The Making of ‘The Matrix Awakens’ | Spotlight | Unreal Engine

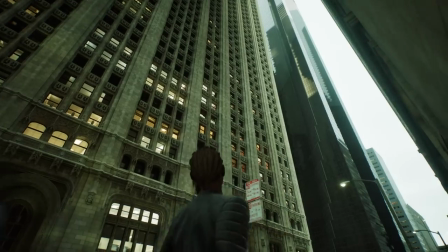And usually that's something that is a little bit scary when you have to do something in real time, because it takes a lot of polygon and it takes a lot of computer power to generate that much detail everywhere.
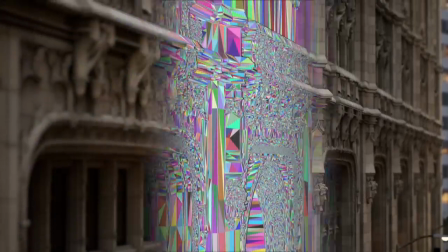And that's where 9.9, our technology of virtual geometry, come into play. Virtualized geometry means you don't have to create levels of detail anymore.
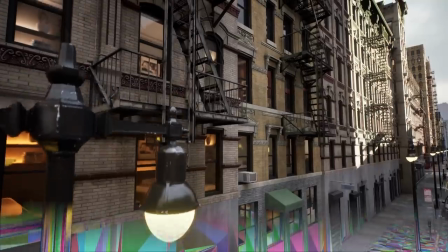You just create a high-res model and you put it in the game. So the engine behind the scenes figures out exactly how much detail we should see. And the artist doesn't have to worry about that on the back end. You're not going to have modelers sit down and model every building, every window, every window frame.
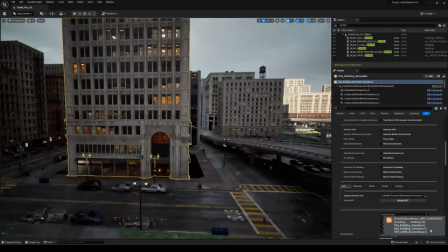You have some typical styles that the artists like, and then you put variations through a procedural system. and then Houdini takes over and builds up all the buildings.
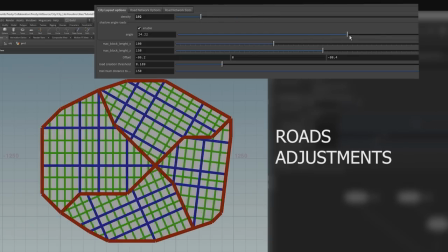And even side roads are built based on a rule, so you don't have to draw every road even.
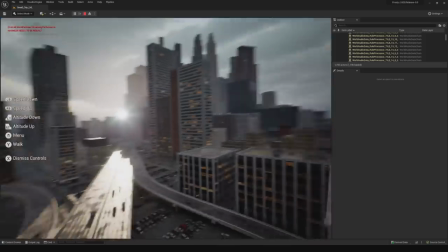So that whole city gets built up by just a few major arteries that are drawn by the artists.
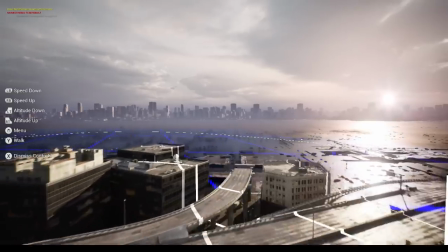So it's a small team that's building up this huge city.
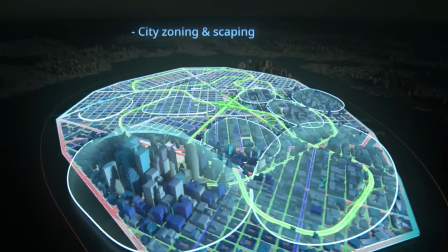In the original trilogy, grids and things that are sort of mathematical feeling were subliminally intertwined in a lot of things.
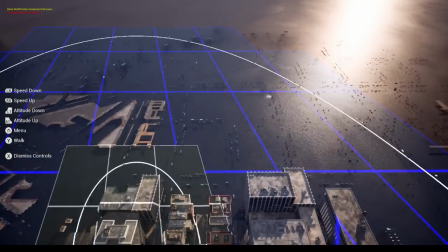So for Awakens, we wanted to have that feel again. We didn't want it to look completely like a naturally grown organic city.
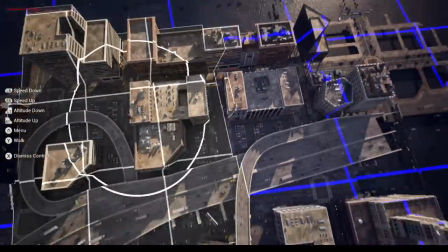We wanted it to look like something that would have grown in the Matrix, something that machines would have put together.
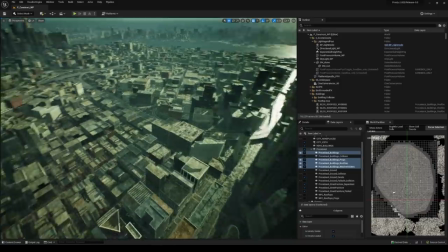And that was something that Lana had asked us to do, to make sure that a little bit of that pattern was visible.
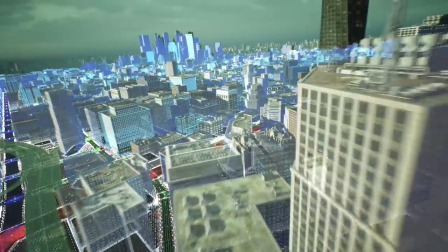So we're basically designing the city as four kilometers by four kilometers, and then we designed it to main downtown,
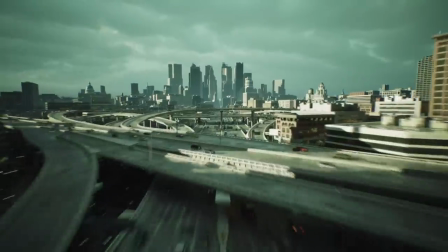and then we created a large freeway to connect those two downtown together. It kind of reminds us of the freeway chase that we have in the Matrix 2 movie. In terms of the camera work, we used the original Matrix trilogy as a reference.
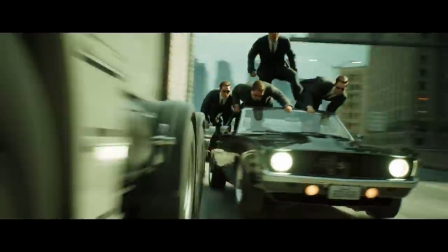And the one beat that we spent the most time looking at was the Matrix Reloaded car chase. It was very important for us to keep the same language of camera that we saw in the original Matrix.
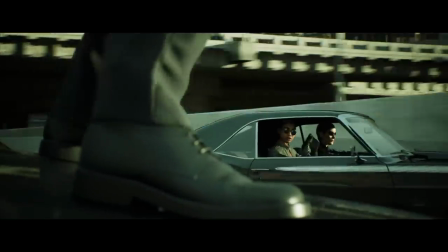We were looking at how they filmed the chase, for example, and how much the camera is actually shaking inside the car.
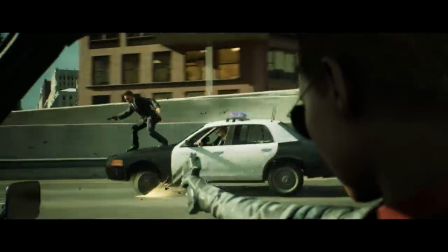And we wanted to make sure that does the same amount of shake. And then when it comes to the lighting, same idea, we wanted to make sure we are close to the movies.
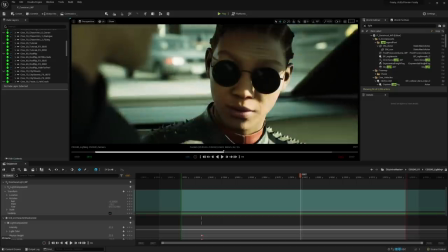So we have lumen, which is global illumination, meaning that it's real-time lighting and it actually works like light behaves in the real world.
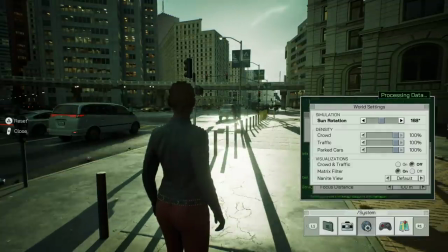For example, we put a sun into the world, the sun lights up the road, the road then bounces that light back and we get nice lighting that actually looks like it does in the real world.
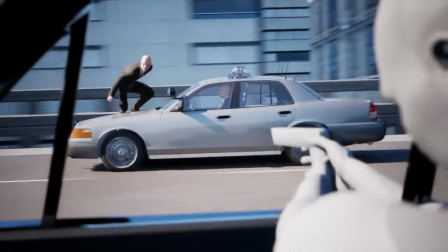And then obviously, you cover everything with the green that Matrix is famous for. The mindset was all about, let's shoot this thing, like Lana would have shot it, but going faster.
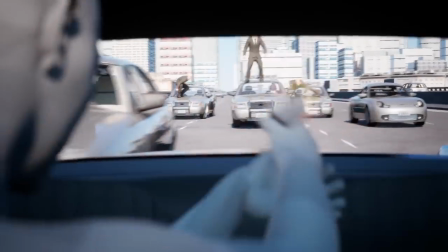We got some actors on a stage, we blocked it out, I put them in a car,
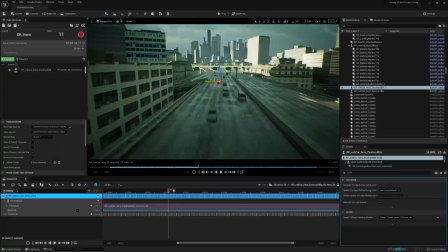I drove them down the street, I put cameras on that, and we did a cut and turned it around to Lana very quickly to say,
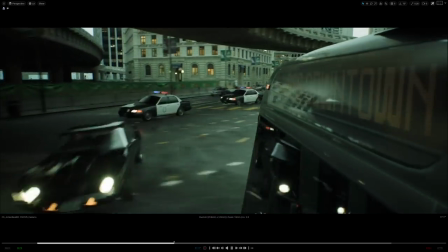okay, what do you think? And we iterated on that.
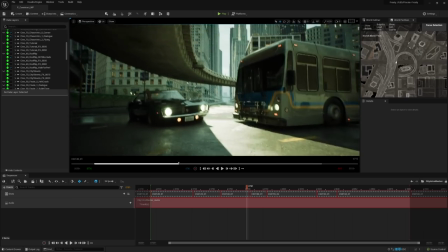And then the best part is once you have found a place where you want to do the action, you spawn the car into the world, you grab one of the controller, and then you play the car,
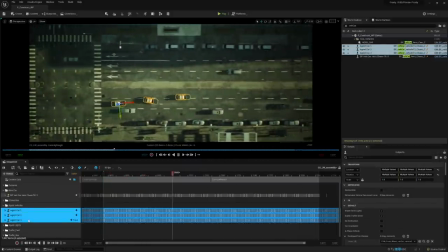and then you start to drive in those streets. And then once you recorded that, you can do two or three times, maybe there's a better acceleration here, or maybe we can drift around here.
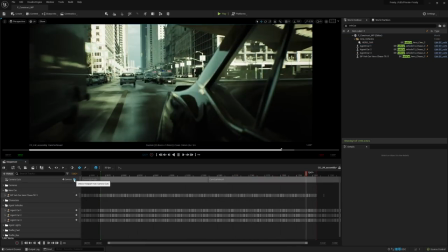And when you're happy with the action, you can lock that action, and then refine and place your camera around that stunt.
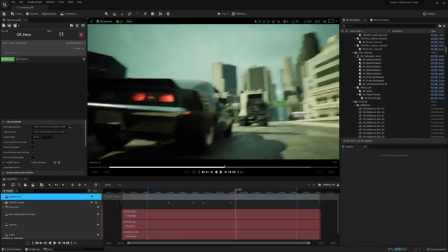So it was easy for me to be able to put a camera on something and get all the beautiful vinyl picture in camera.
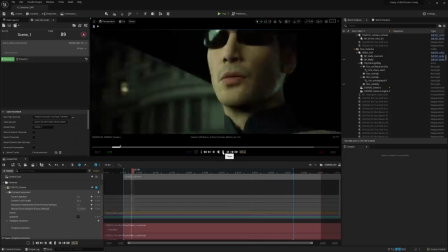If I put a camera on Keanu, and he's talking just in a car driving 70 miles an hour.
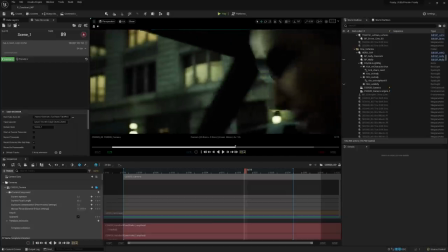I can move the camera around, I can change the focus, just like a live-action DP would have. It's pretty mind-blowing.
What just happened?
I think a big part of it too is just the pacing of it.
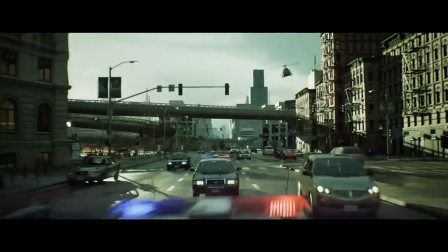Finding that pace, finding that edit, making it feel more Matrix-like.
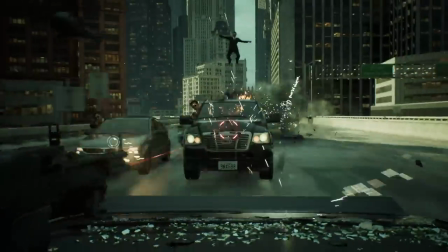We've gone like another click above what we did in Matrix Reloaded with crazy amounts of agents and cars ramming each other and flying up in the air.
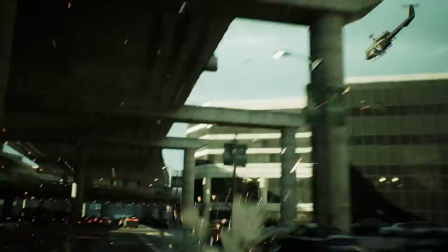So all of that is simulated. Every time you play that in the demo, It is different because it's using mathematics and physics and particle effects and explosions.
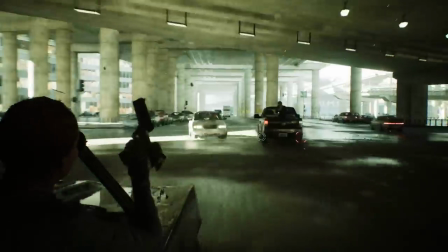It's chaos. It's a fatal physics system. It's called chaos.
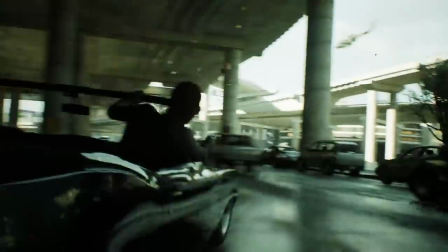All programmed in a way to behave as close as we could do to the way that you would look in a movie and being in that action. And it worked because the first time that people are playing it...
You drive. I'll shoot.